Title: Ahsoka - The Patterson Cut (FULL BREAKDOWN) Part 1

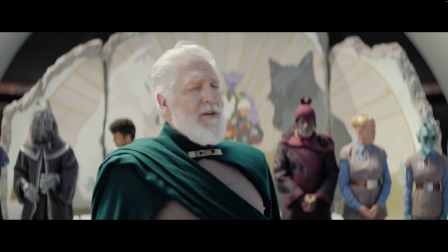(24:43) Sabine Wren.
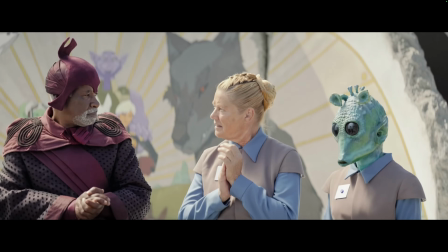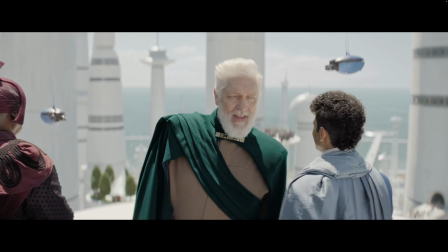(24:51) Where is she? I don't know. Where did she go? I don't know where she went. She was just here.
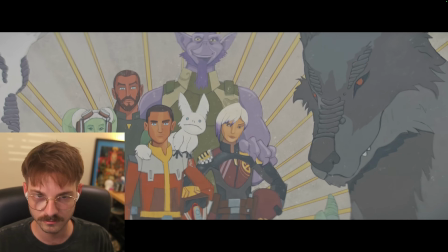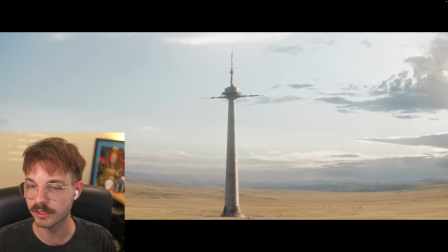(25:02)
So easy peasy. We figured out that Sabine somehow left, and she, that's really all we needed from that scene. We needed the information about Ezra being a commander, and that we've defeated the Empire and everything, and that Sabine,
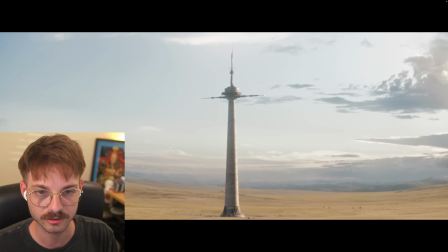(25:22)
she's rogue, she's doing her own thing. So we could just cut right from that to her in here.
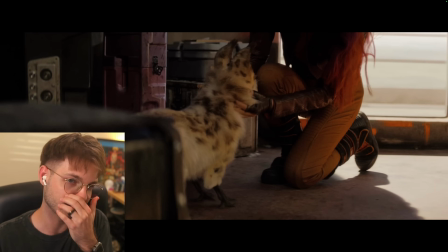(25:30)
And this was also kind of a late addition.
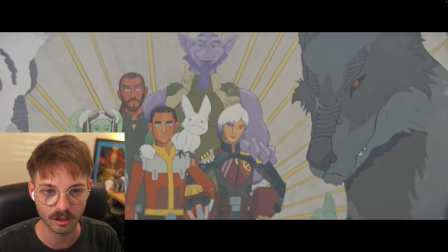(25:37)
Originally, I cut from here, like seeing her,
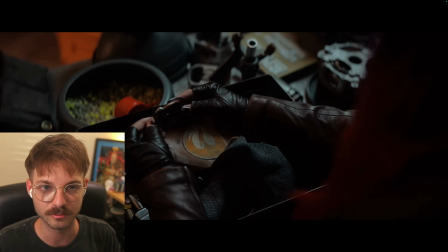(25:43)
seeing where she lives, and I cut right to her watching the message from Ezra.
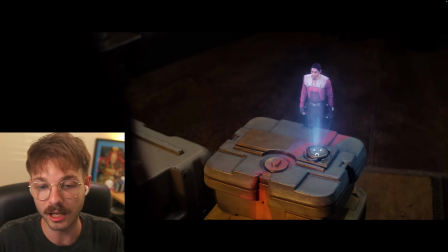(25:53)
And I like it that way. I think it works well.
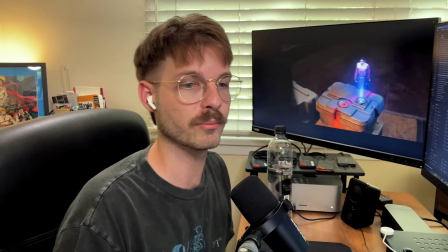(25:57)
I was talking to Aaron again from my Discord, and I think the pacing was moving pretty quick, and she pointed out that maybe we need a little bit more time with Sabine, even if it's just some small moments.
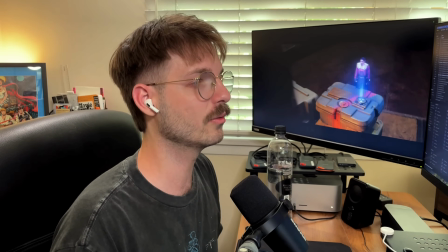(26:14)
So I really wanted to save her face reveal.
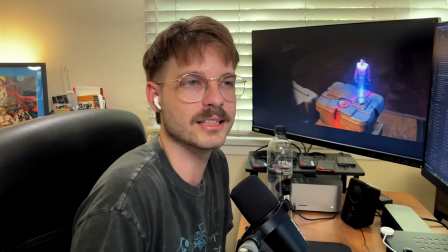(26:18)
I don't know why. I just think it's like interesting to,
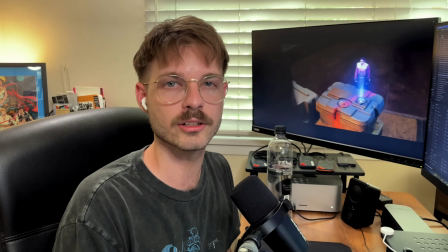(26:22)
save the face reveal for your character, like before you see it, for like a very specific moment.
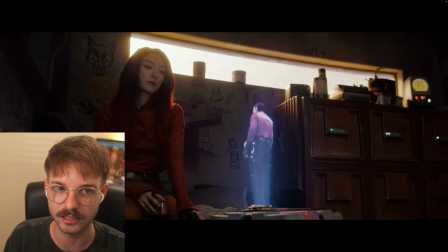(26:29)
And I really wanted to save her face reveal here when she is looking at, this is the first time we see Sabine's full face here. And I just really liked her emotion here. I think it really tells the whole story of how she feels about this situation.
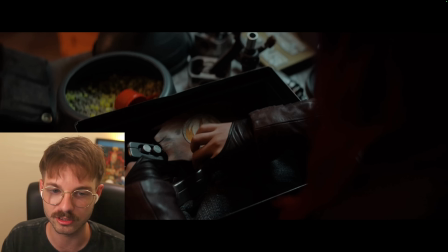(26:46)
So, in order to add some extra stuff just for like world building and stuff, I had to kind of,
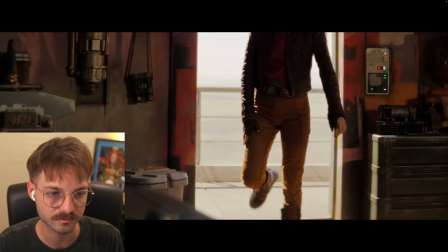(26:55)
zoom in quite a bit here. You'll see, here's the original.
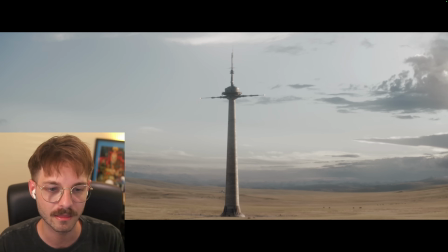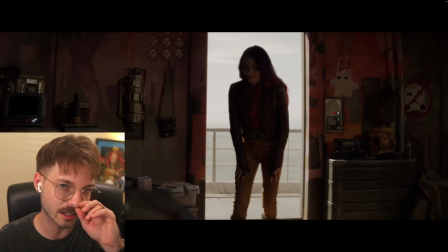(27:07)
You see her full face, which is fine. Again, I just personally, I wanted to save that reveal.
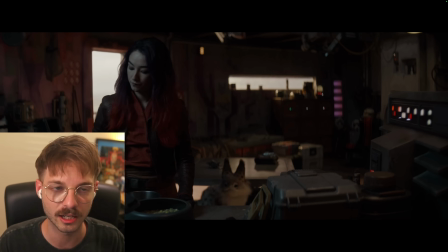(27:15)
So I cut, or I zoomed in anytime you really see her face.
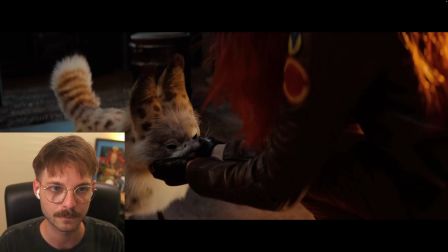(27:21)
And I think that gives it this nice kind of like, like, oh, you're waiting to see her face reveal.
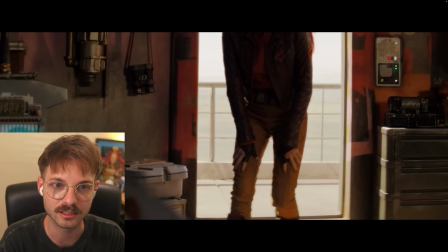(27:32)
It's something that you're like, wait, like, I want to see.
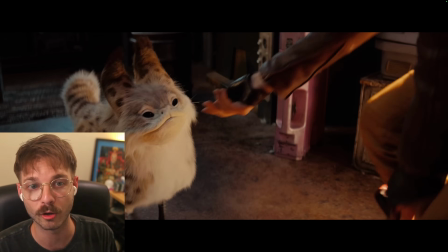(27:39)
I don't know why. Yeah, I just think it's a more interesting choice to save that face reveal.
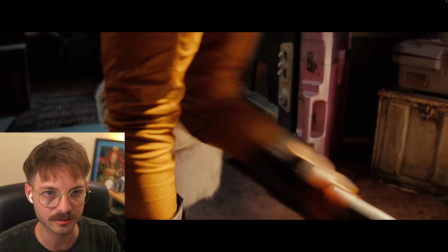(27:51)
Also, I think somebody said something about like this was an abrupt cut,
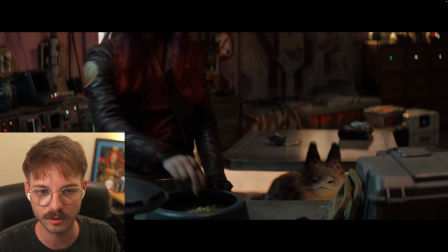(27:57)
and that's kind of the point of this cut.
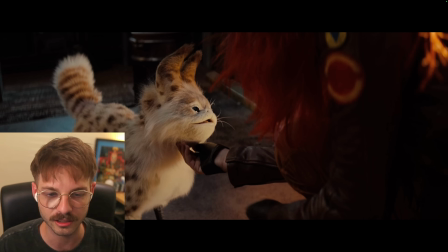(28:03)
Cuts like these, they're called either a J cut or an L cut.
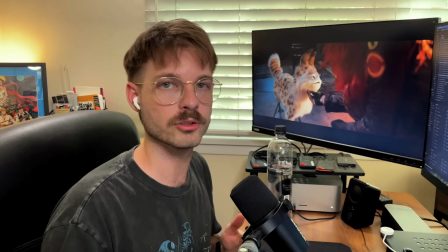(28:08)
This is a J cut where like the audio starts before the next cut, so it's
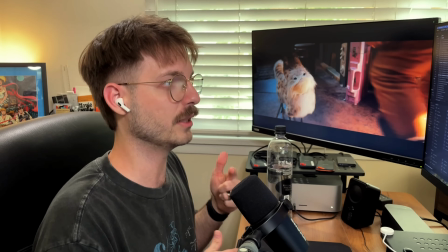(28:15)
that helps you kind of like be able to skip time without it being a super abrupt cut.
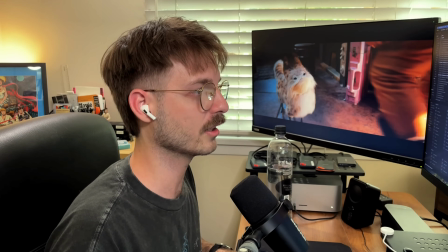(28:21)
So that's what I did in these, where I'm kind of skipping time in these moments.
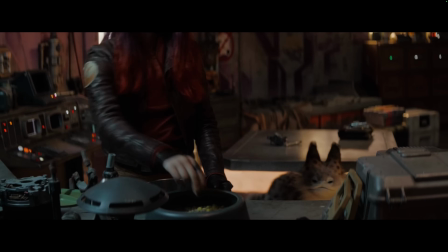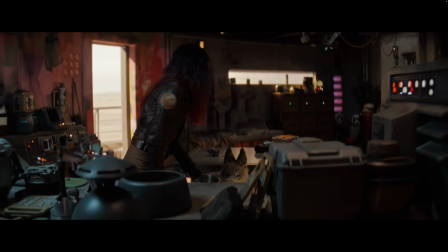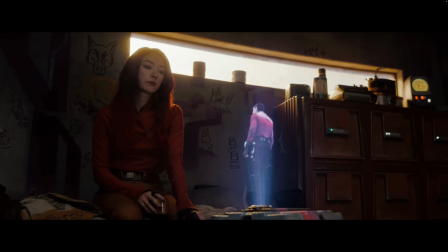(28:40)
And then we get this conversation. I wanted to cut out specifically the line about them, being like family. I think it's kind of more being hinted in the series that there's kind of a love connection between them. Kind of later on, we see that after they meet, Sabine has a hickey on her neck, and I don't know. It's just a theory, but I do like it. I think that it makes a lot of sense to kind of have them romantically involved. I will be honest here. I didn't watch all of Rebels. I watched like the first couple seasons. It was a little too kiddie for me. I also think that I had a bad taste in my mouth from like Disney buying Lucasfilm and then canceling Clone Wars, because I like really loved Clone Wars. So I was kind of like mad at Rebels because of that. So I never finished Rebels. I've seen tons of clips here and there and everything. I know I have to watch it at some point. So I'm not quite sure how their dynamic was in the show, but for this movie, to me, it felt like it was hinting that they were like romantically involved. So this line about them being like family, or she was a sister to him, I wanted to cut that out. And then we go straight to now Morrigan has landed on Seatos.
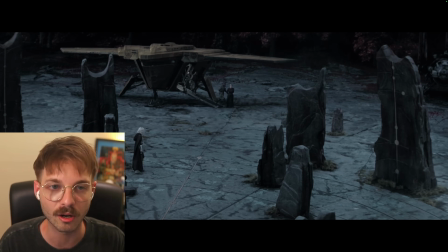(30:09)
She's, gotten out of her prisoner garb and she's back with her crew. And in this shot, she walks up and she says, show me what you found. I basically cut that line because it was unnecessary. We were already going to see what they found.
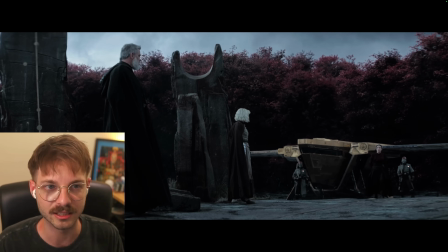(30:26)
And plus, in this, you can see Balin, motions with his hand.
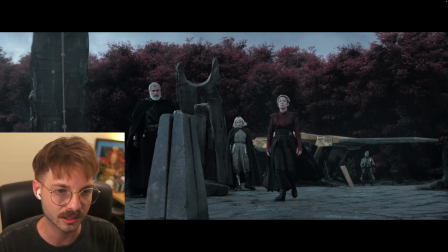(30:31)
Oh, yes, look this way. So in the original, though...
Show me what you found.
It's just like an awkward moment. She looks at him and is like, show me what you found, and continues walking, it just was unnecessary.
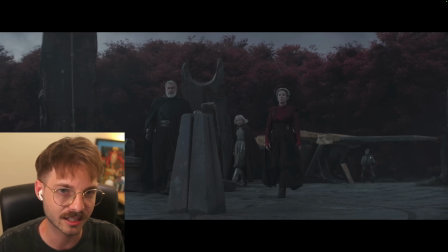(30:48)
So I cut that moment.
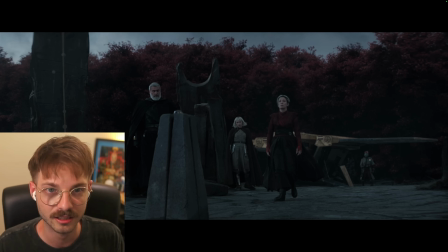(30:49)
Also, you can probably see the original is much more washed out and dark, and it's got kind of this blue cast over it.
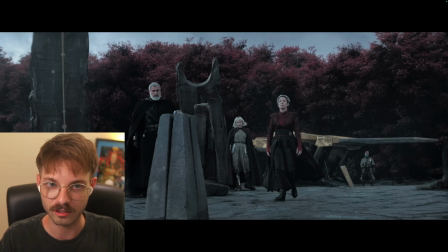(31:01)
So specifically for the Seatos scenes, I worked hard on the color grading here because it just was really off-putting to me. So you can see my differences here.
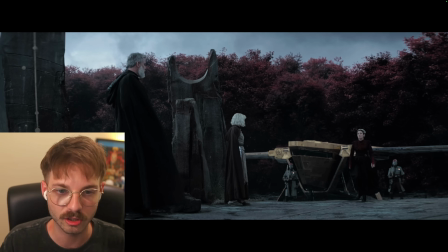(31:14)
But yeah, so she no longer says, show me what you found in my version.
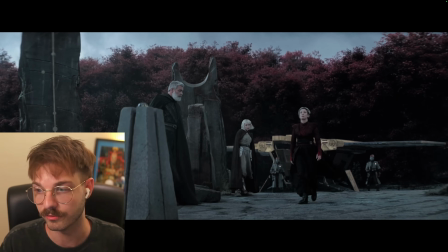(31:25)
Just some VFX magic.
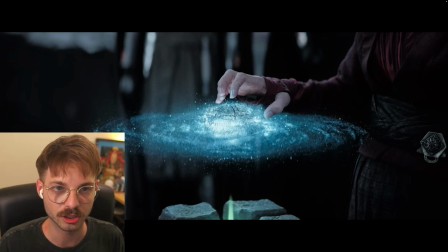(31:29)
Again, I cut out a, good chunk of conversation in this moment.
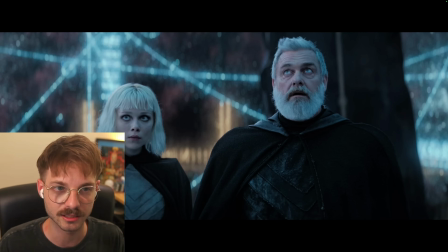(31:35)
Just things that didn't need to be there. And then, because of that Huyang line that I put in, or that they knew of a map and that I had extra galactic calculations, all that stuff, the line that I added, then we can move into the Corellia sequence.
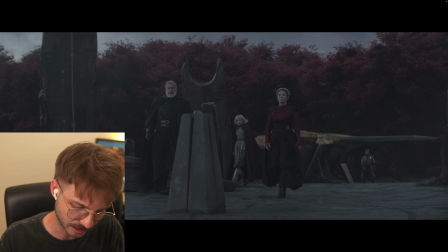(31:53)
I can't even really remember the exact sequence in the show, but I think it's
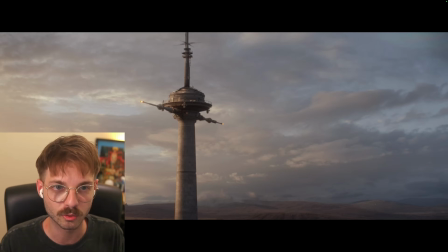(32:00)
so Sabine and Ahsoka have already met up in the show at this point, and then Sabine has the map,
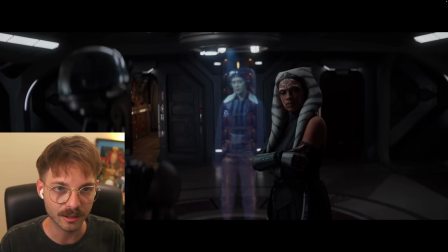(32:08)
and then she's stabbed, and then,
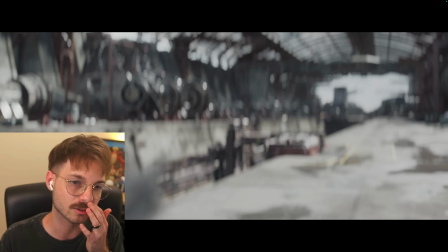(32:12)
they go to Corellia to investigate the Lady Morrigan stuff. But in my version, they were kind of already on their way to Corellia, and Hera, intervenes basically and is like, you gotta come this way. And then they talk about, Ezra and all that stuff. We saw that scene. So now, Hera and Sabine go to Corellia.
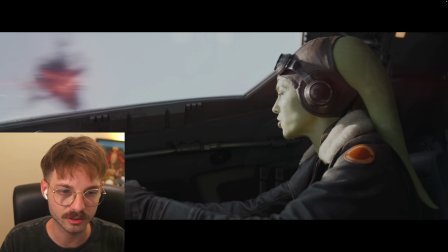(32:40)
I cut out some of this early stuff in the episode. I think, there's a conversation with Min. I was just I'm going to be honest, I really do not remember what happens in this sequence, and I think that kind of shows that it's didn't need to be there.